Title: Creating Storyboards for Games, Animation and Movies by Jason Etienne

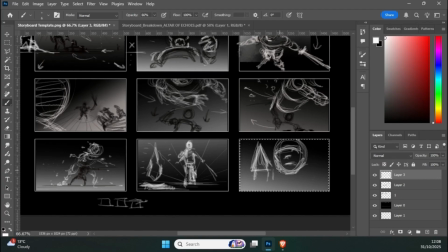(37:07)
So we've got the crystal, and of course the crystal can be like illuminating, and maybe we've got part of the character's hand. So we've got the hand wrapped around this kind of crystal.
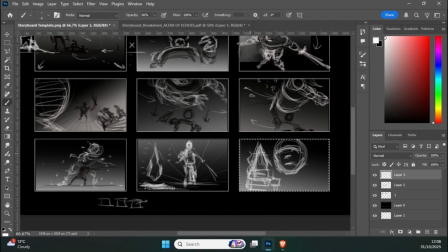And the character is looking down at it in wonder, maybe. I mean, there's another thing as well. It's like you could show emotion in there. So the character's kind of going like, I can't believe I did it.
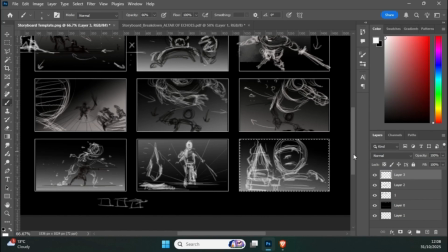(37:41)
It's that kind of expression. And the purpose of all of this, so now if we just kind of pull back,
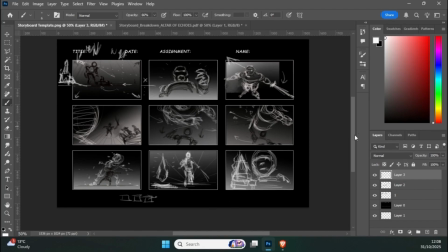(37:48)
the purpose of all of this is really, again, it's about trying to convey
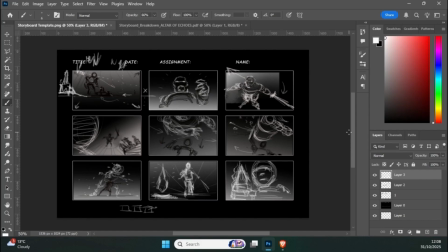(37:56)
emotions and actions and what the motives are within the scene, using these different types of shots to create this kind of, it's almost like a dialogue, or it's like non-verbal communication that's kind of going on.
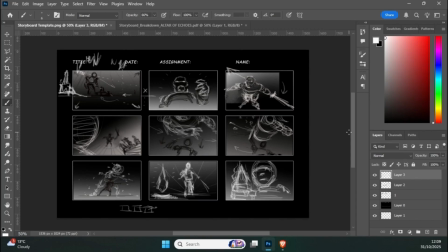(38:13)
So you don't need to be able to understand a different language. It's a communication through action that you're kind of seeing. So that's the purpose of doing the thumbnails. In the next part of the video, what I'm going to start doing is sketching in the
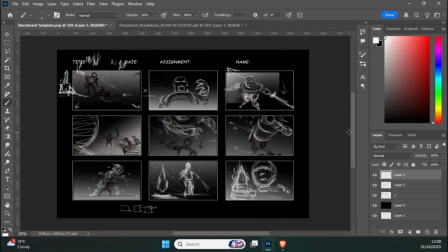(38:31)
scenes now and sort of firming them up.
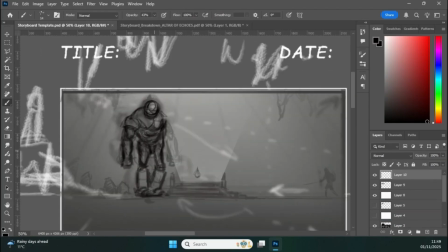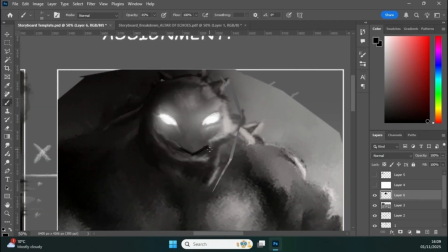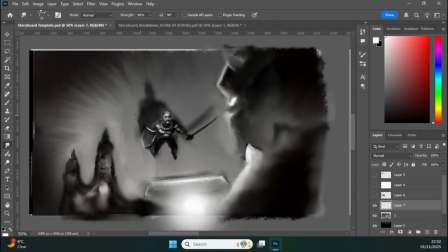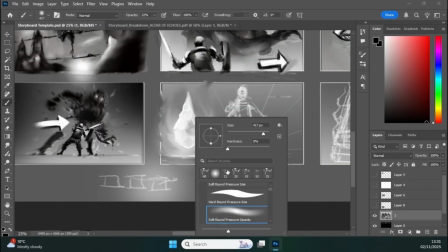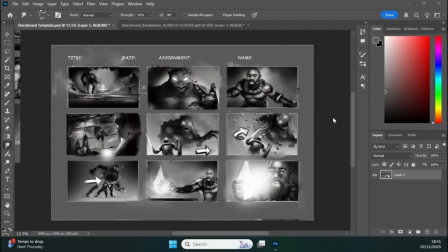(39:21)
Okay, so we now have the storyboards finished, and I think they turned out relatively well. I'm just going to kind of zoom in now on the
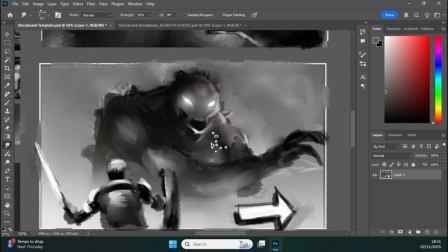(39:32)
storyboards themselves. Let's just go and have a look.
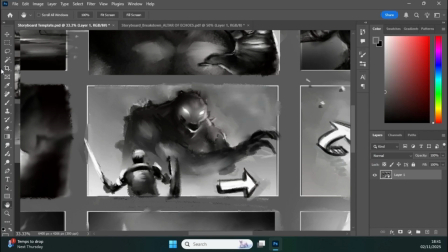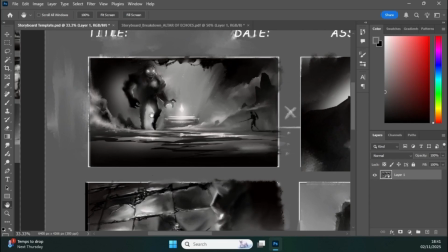(39:40)
I particularly like the kind of first scene. I think that helps kind of set the tone. That did take quite a long time to establish for some reason.
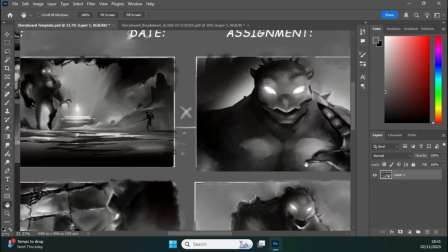(39:48)
I think it was because I was trying to changing it around a little bit, but the rest of it seemed to kind of work out quite well. I think what I was going to do,
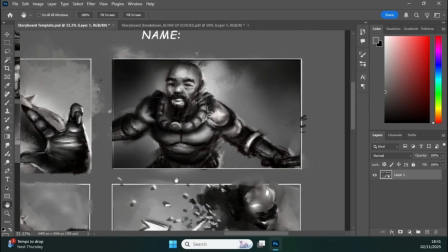(39:56)
and what I may do now, is just put it together in a little bit of an animatic with some music and close out with it.
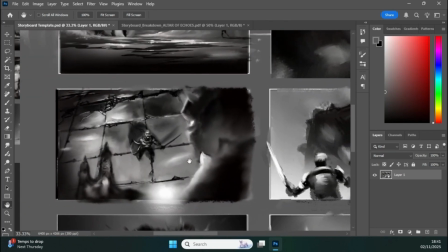(40:02)
But no, I think all in all, I think it worked out reasonably well.
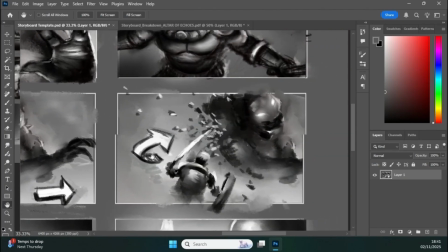(40:07)
And of course, you can always spend more time on these things. I had about, I don't know, pretty much like, I think all said and done,
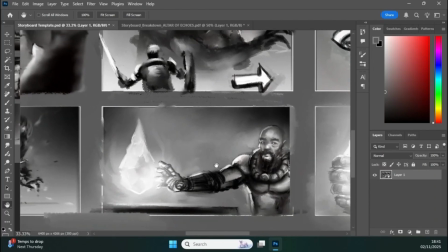(40:14)
it's probably taken me a good part of a day to complete all of it, between, like, 2 evenings.
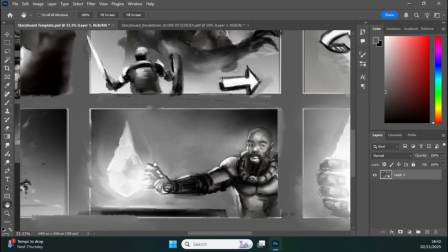(40:20)
But the results, I think, were worked quite well.
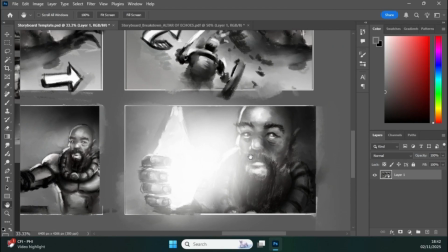(40:25)
But anyway, hopefully you found this video useful, and I shall now show you the finished animatic. Thanks for watching, folks.
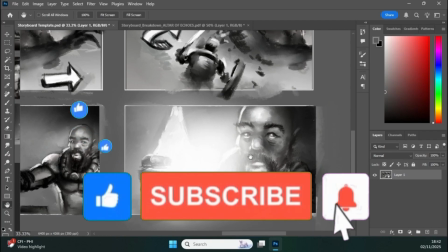(40:33)
If you are watching on YouTube, by the way, please subscribe and like and leave a comment, and I shall see you in the next video.
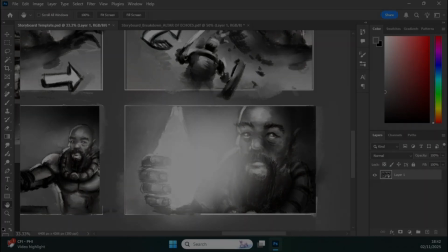(40:41)
Okay, take care. Bye for now.